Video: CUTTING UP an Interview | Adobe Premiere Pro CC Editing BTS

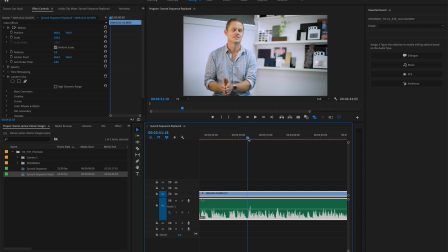(4:07) So that's the thing that keeps me going. It's kind of motivational for Darren and also for someone watching this. So that's the thing that keeps me going every day, is that challenge every day to making sure that we nail a design. And it's also connecting to the client. You know, we're pushing the boundaries in terms of product and materials.
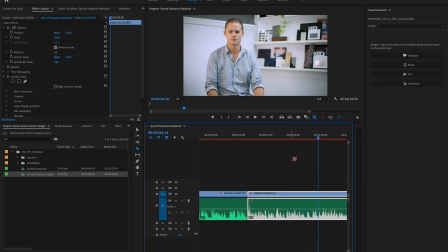(4:27)
So this is a big arm here, but that little snippet there.
So that's the thing that keeps me going every day, is that challenge every day to making sure that we nail a design for the client.
So I really like that as part of his motivation for the ending.
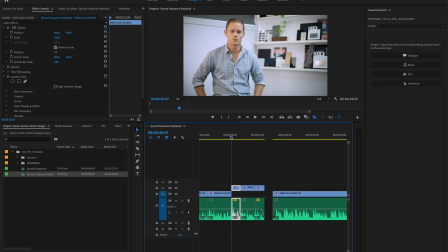(4:43)
So what I'll do, I'll just bring it up one line so that it literally, when I come back to the timeline later, I can see that is above the line, and I know, hey, this is something that is worth coming into the final edit. So I'm already curating the content for the final edit as I go.
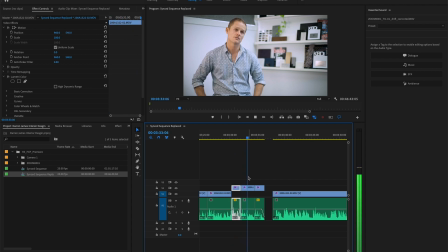(5:02) Changing people's lives, and we're making beautiful spaces for them to enjoy. We often say we've got the best job.
So he says, we often say we've got the best job because we are changing people's lives and we're making beautiful spaces for them to enjoy. So I think that's also a key point and a key motivation that's going to connect what they do with what their clients' needs are,
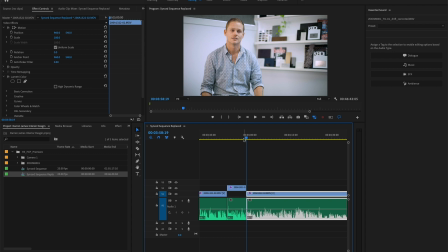(5:21)
and the fact that that's what they like about the job. It's not just about doing the work, but it's about meeting the needs of their clients. So that's key stuff that he's saying authentically. I'm not coaching him or trying to get this information out of him.
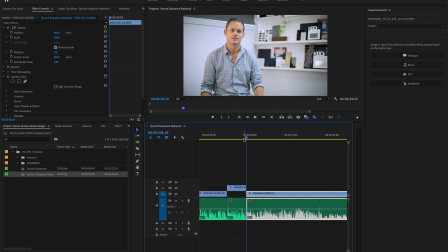(5:35)
He's telling me openly in this interview about his motivations for business, and it's not contrite or contrived. It's actually what he feels about business. So talking a little bit deeper, not just how I'm cutting this up, but also how I'm thinking about what this final edit might look like as well.
We're pushing the boundaries in terms of product and materials.
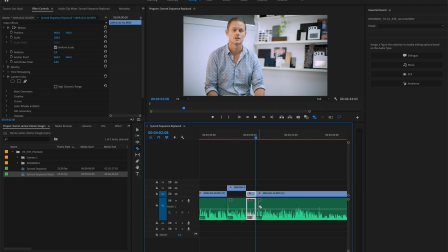(5:56)
So again, an arm there, which I'll really cut out those flubs most of the time. And then I'll just check that it's seamless. I'll have B-roll to overlay over top of that.
We had a job just turn up the other day.
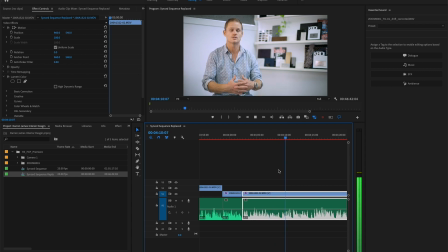(6:13) It's in a basement of this beautiful old heritage listed place, and it was a full sandstone cladded area that we're going to be designing a cellar. So there's these little surprises.
It says a little bit too, which is kind of an Aussie thing, and I could probably leave it in a few times, but if you're saying it more than 2 or 3 times through a 1 minute or
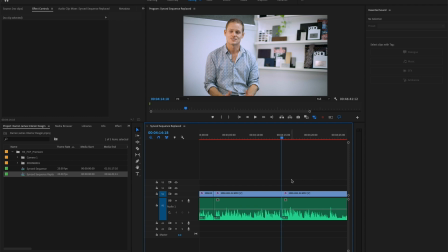(6:34)
1.5 minute edit, it's going to get too monotonous. So I'm chopping out that most of the time as well.
There's these little surprises that pop up. Even though I've been doing it for 12 years, we do get these odd rooms that come through, and that are just absolute joy to work with.
So he's talking about joy in what he's doing.
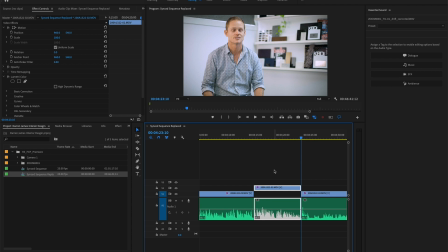(6:51)
So really setting himself apart from, say, just a big time company or other companies that might not enjoy it as much.
So that keeps me excited.
And he's talking about excitement, about that joyous aspect of what he's doing, and having excitement
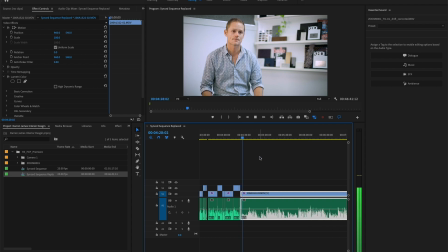(7:08)
in that.
Fantastic. Because you've got passion, still passion for the business.
There's my voice in the background, that you can hear that, but yeah, I think you have to.
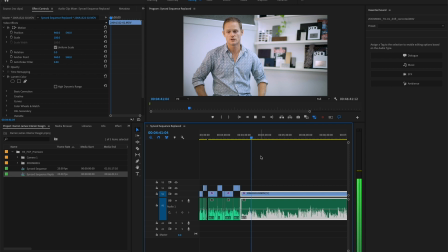(7:21) If you don't evolve, there's no point being in business. If you're not passionate, it's going to show in your designs, and it's going to show in your team. So, as the leader and the director of the business, you have to be passionate. he's talking about his own personal motivations and reasons why there, which is also pretty good.
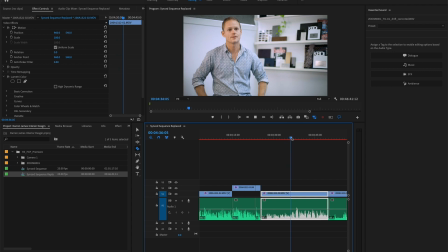(7:40)
But I might not use this, but I'll raise it. This is more like what he's kind of just talking to me about this. He's kind of not got the mind of the customer, in mind here, so this is more conversational.
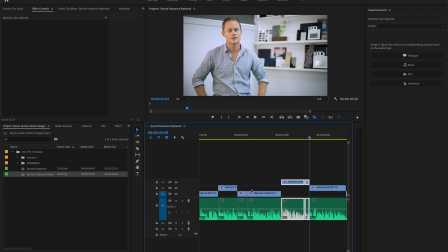(7:57)
So perhaps what I might do then is I might raise up the really good parts I know of to another line, and then I'll put these second selects on this second line here.